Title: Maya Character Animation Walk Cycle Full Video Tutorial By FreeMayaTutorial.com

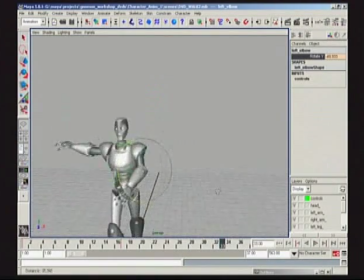4688s
It's important, obviously, to push things, as we were trying before, like with the head and the neck. Play around with some ideas, but sort of get back on track and think, is it logical and does it look beautiful?
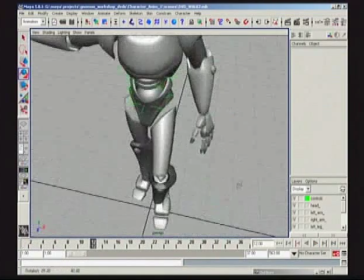4700s
So here we go. So let's just finish off with using the wrist,
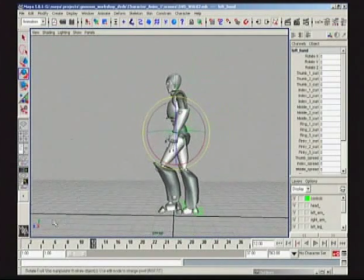4707s
or the hand control, whatever it's called in this particular character. And I'll do a rotation here. Do a bit of a rotation here.
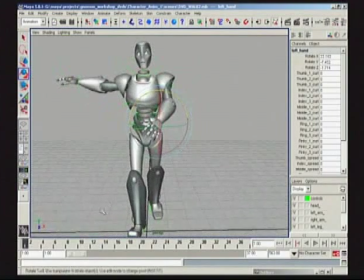4718s
Maybe put a slight twist on the character here. And I'll set a key there on the hand.
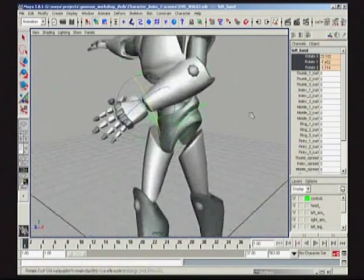4725s
And I'm going to do the fingers in just a moment.
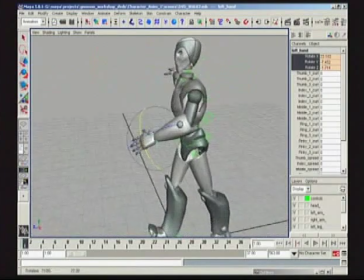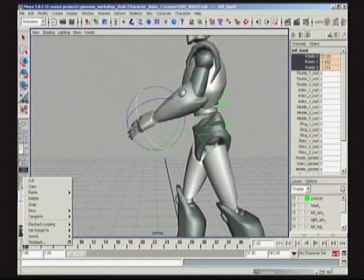4735s
You can go crazy with things like the fingers and the wrist. You can really make them break and overlap. I'm kind of not a huge fan of that. I think it looks a bit strange. I think it's important to do some degree of overlap.
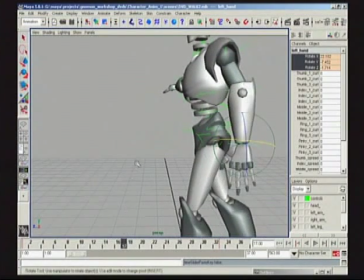4748s
But for things like walks and runs, people generally don't break their wrists as much as some people animate them being broken.
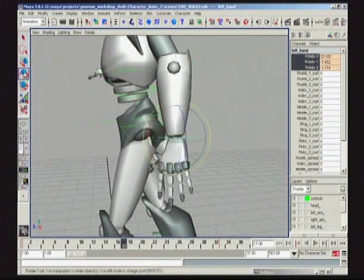4755s
Well, breaking of joints, anyway.
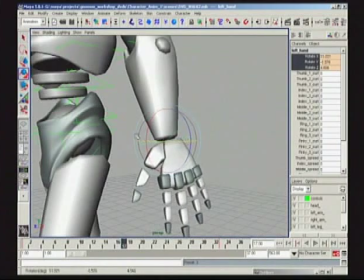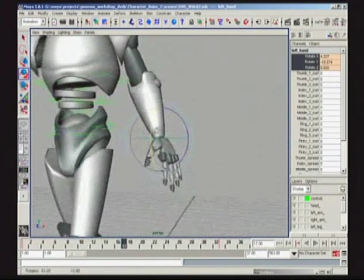4763s
So let's just put a slight bit of drag in here for some degree of interest.
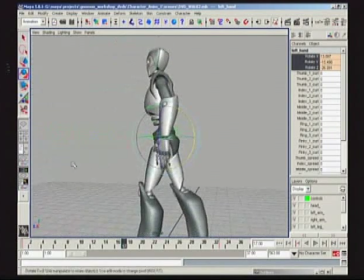4770s
Maybe turn it in a bit. Not too much drag. Let's just see if that looks kind of comfortable for our character. Okay, so let's now go in. And really quickly, we're just going to multi-select on these two keys.
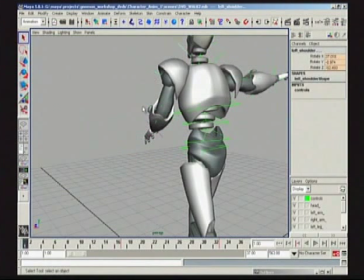4786s
My select tool, select, select. Oops, turn my geometry off. Sorry.
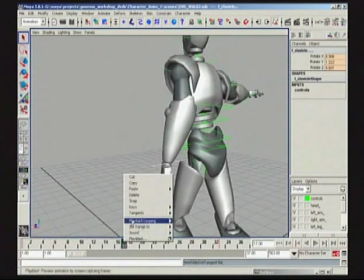4797s
And really quickly, I'm just going to go flatten everything. Just like a very simple pendulum going back and forth.
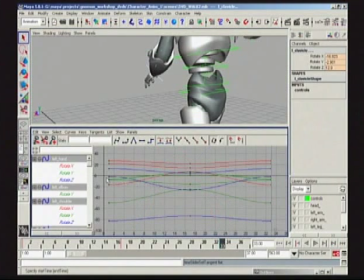4809s
Let's take a look at what we've got here. Absolutely beautiful.
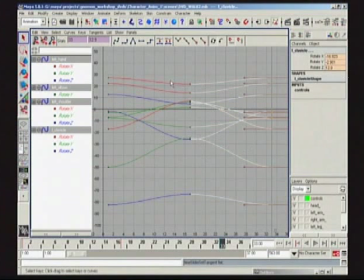4814s
Now again, this is an area where we can start putting in some breakdowns, make things hit a little harder, feel a little sharper. But for now, because we're just doing something that's not so playful or crazy right now, we're just building this neutral walk cycle.
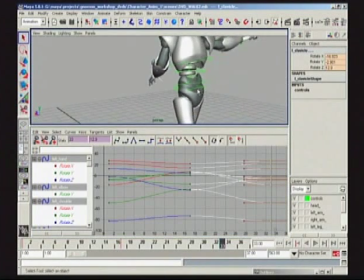4828s
Let's leave that for later in this lecture and start playing around with snapping wrists and all that sort of thing.
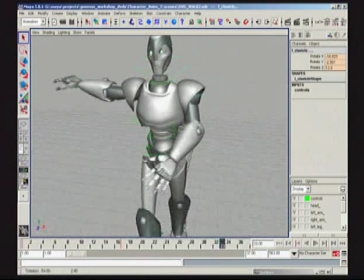4838s
So, again, thinking about what leads what, I'm going to keep the clavicles roughly where they are. I'm going to offset the shoulders by 2 frames.
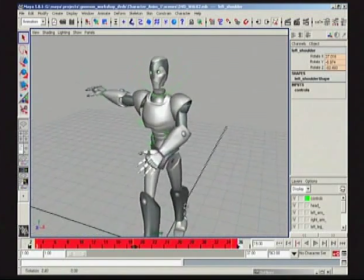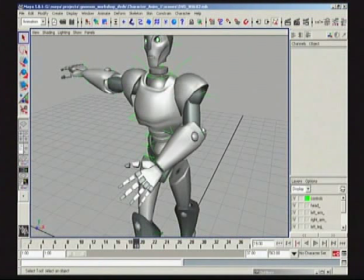4854s
Because I've been bending the elbow, maybe I'll do it by 2 frames.
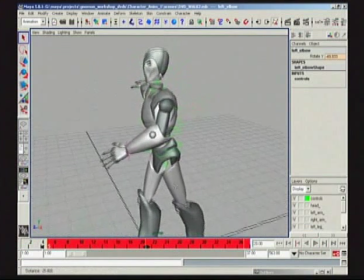4861s
4 frames, maybe. Now I'm doing this just basically to make a point and show you some things, but how you can offset things, think about what leads what. But it could be a case too where, because I am trying to do something neutral, do something casual, this might be way too extreme.
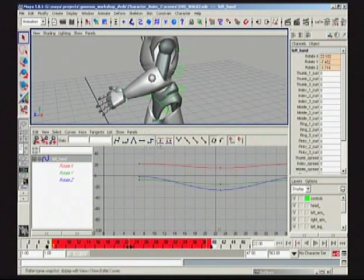4878s
But let's not fret or worry about it right now. Let's just sort of keep moving right along.
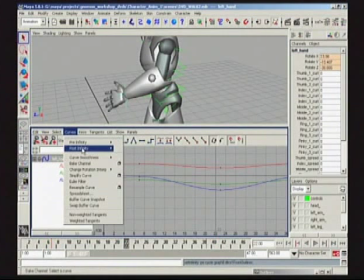4883s
Constantly feel out our work as we keep trying new things and new ideas.
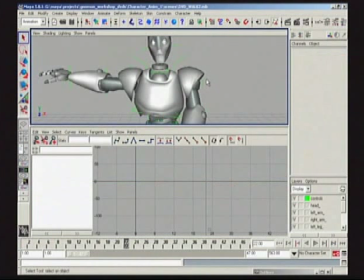4891s
Now generally you get the opportunity to do this only once in a while. I truly don't feel it's a good idea to do a lot of offsets unless you're doing cycles. I don't think in acting, as you'll probably see from the other DVD, we do our first major acting pantomime scene.
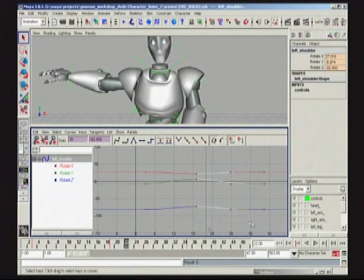4905s
I generally don't do a lot of offsetting. In the other DVD, the fundamentals, I do lean on offsetting because it is a nice tool to use. But as an animator, what I've found, it's very specific time when you will be offsetting things.
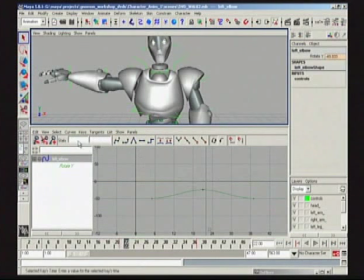4922s
And you even get a chance when it's logical. So let's go pre-post cycle. Cycle.